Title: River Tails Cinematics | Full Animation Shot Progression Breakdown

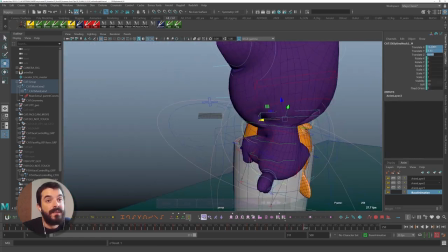I'm a bit worried about the geometry because it's a bit wrinkly in this pose and I am aware that we're using a specific shader that has
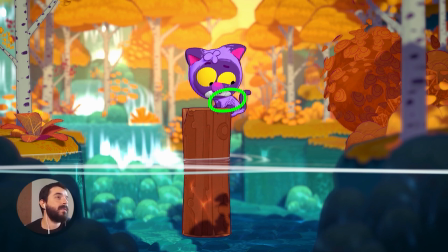outlines as well as a certain amount of texturing going on so I want to make sure that the wireframe is nice and organized even in this difficult
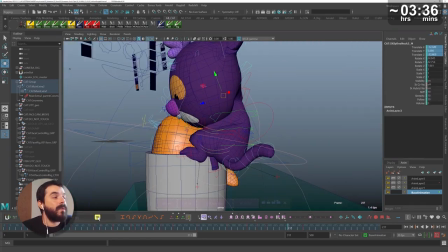pose. That's why you see me using wireframe on top of the geometry that's because I want to make sure the shader
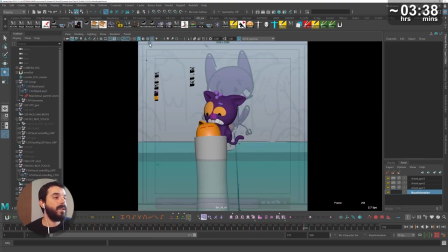behaves in a proper way and this way I minimize the chances of a technical retake.
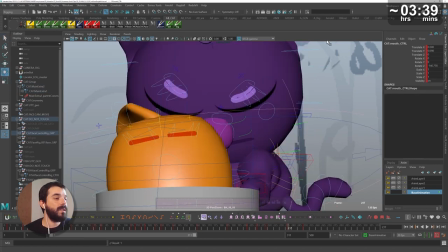Now once the fish emerges I want the cat to feel embarrassed at what
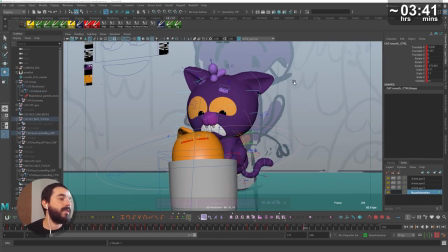just happened so I want to have a very noticeable change of emotion in the face going maybe from just being worried about the water to a genuine embarrassment towards the fish due to what just happened.
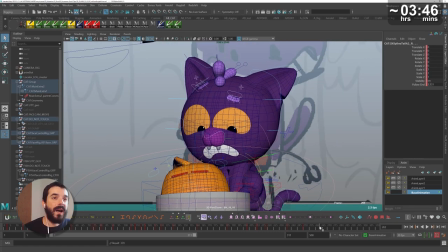I was thinking of some references for this and the I'll make a man out of view sequence from Mulan seemed apt.
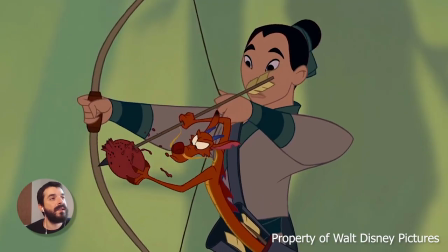So I had a look at the scene in which Mulan is embarrassed because
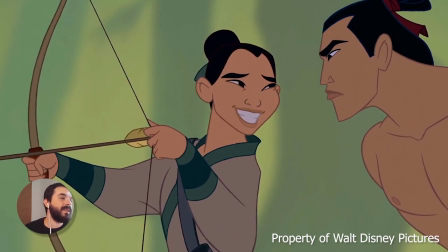Mushu is unfairly helping her and I thought maybe I could do a similar thing.
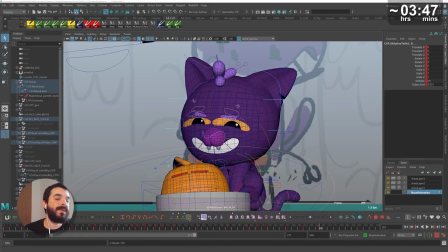So I squished the facial expression similarly in order to create that contrast. Now the problem with facial expressions is that it's very difficult to get eyelines to work, that is the direction of the gaze of characters.
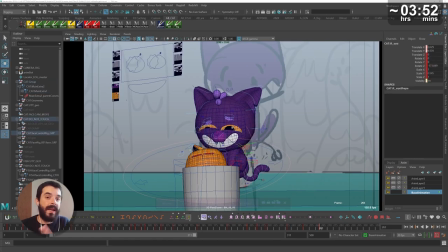So I felt at this stage, it was time to let the cat be for a little bit and focus on the facial
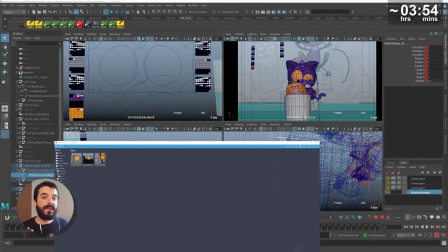expressions of the fish so that when the moment came in which the fish and the cat would be staring at one another,
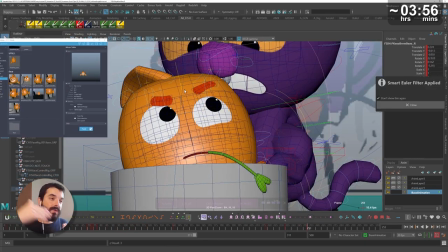then I would be able to set the eyelines correctly.
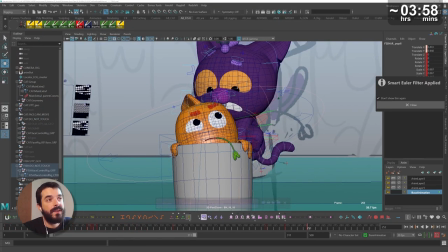I have the extreme poses of the fish so I can start working on the breakdowns decide how the fish is going to emerge, which kind of poses it will have.
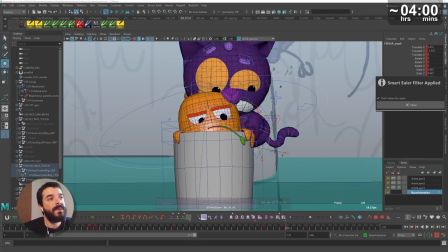I'm going to simulate a little bit of stretch and squash on the fish.
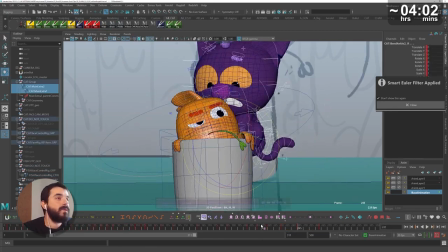Again, these characters are not designed to do that, but I'm going to keep it very subtle in here and fairly short on the timeline.
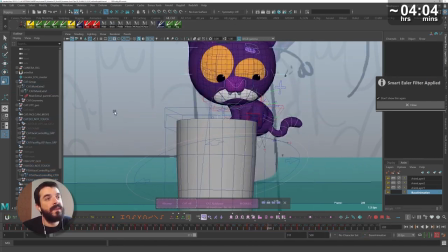I really wanted to animate a take on the cat when the fish comes out.
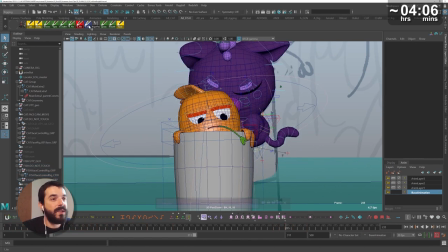Because the water being such a big worry, I really needed a big reaction for the change of focus to be believable. After the fish has checked the cat and the environment, the fish has an idea. And I really wanted to show that. So I kept the eyebrows of the fish deliberately higher at the beginning
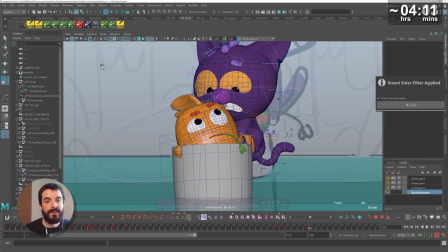so that when it's squinted down to show that the fish is thinking something, the change will be evident and the audience can't miss it. Before the fish is jump, I want to have a little bit of anticipation.
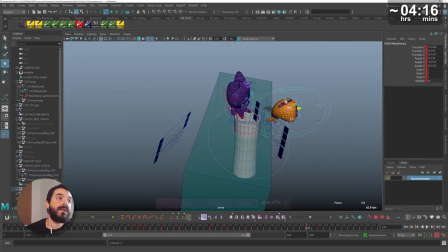So I'm squashing the whole pose. And then I'm creating the contact pose of the fish hitting the water as well as the
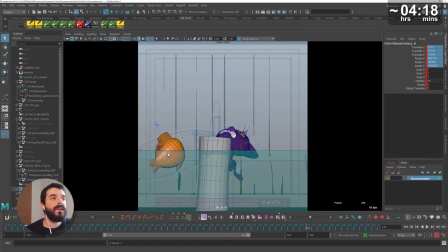landing pose and then I work my way through the breakdowns leading to that pose.
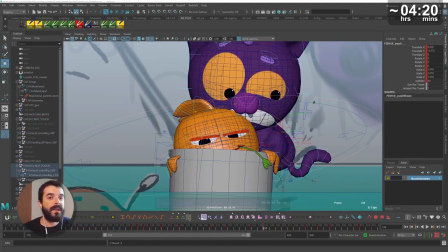I really need the fish to land into the water and come back up relatively quickly because this way the scene can progress
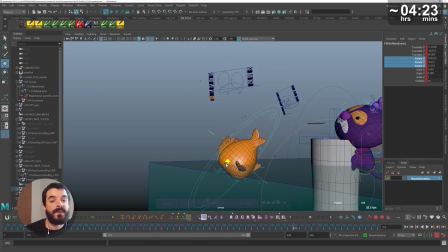and the focus can go back to the cat because the problem is that at this stage the fish will be giving us the back.
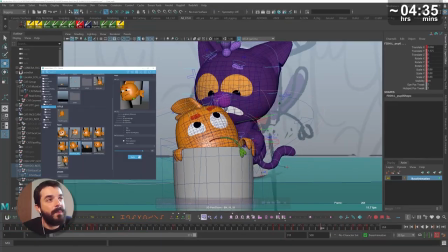Please notice how I keep going back to the studio library to import facial expressions and thus spare myself.
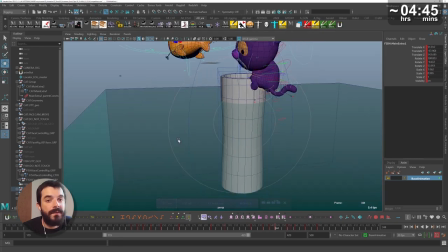Once the cat realizes what goes on I really want facial expression and the general attitude to change.
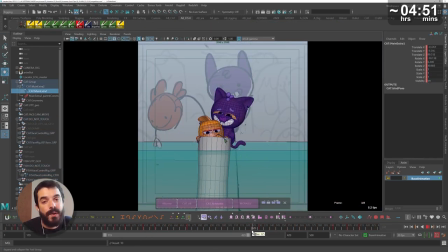So I go for a rather squinty pose to a wide-eyed pose.
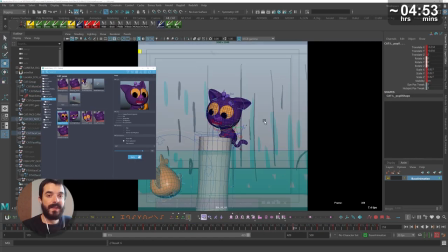Also I'm stretching the torso so that it feels like there is a lot more tension in the body overall and I'm making the pupils very very narrow just to simulate an inward change of motion. As I animate the trunk going up I want the head to stay stable because the body will be the first part to be pushed up and the head will be instead stabilized.
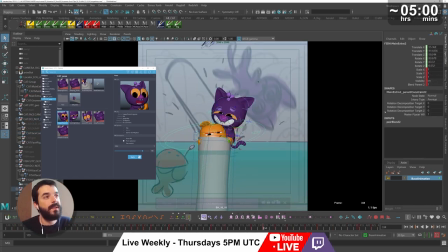And now I can have a look at blocking so far please notice how parts of the animation are in spline and part of the animation are in stepped and that's because I
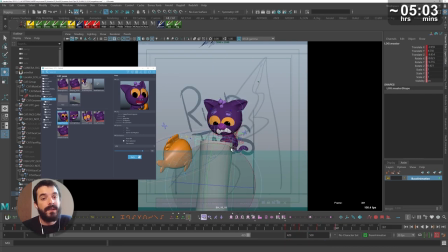essentially animated the log straight ahead while the cat is animated pose to pose and the fish is half the way between the two at the beginning it's made by a loop that I recycled and adapted so it's already splined but then as it's coming out of the log I
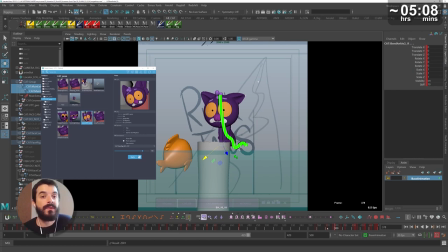wanted to read the poses and plot down the poses before going too deep into detail so you see how there are several different layers of detailing in this blocking.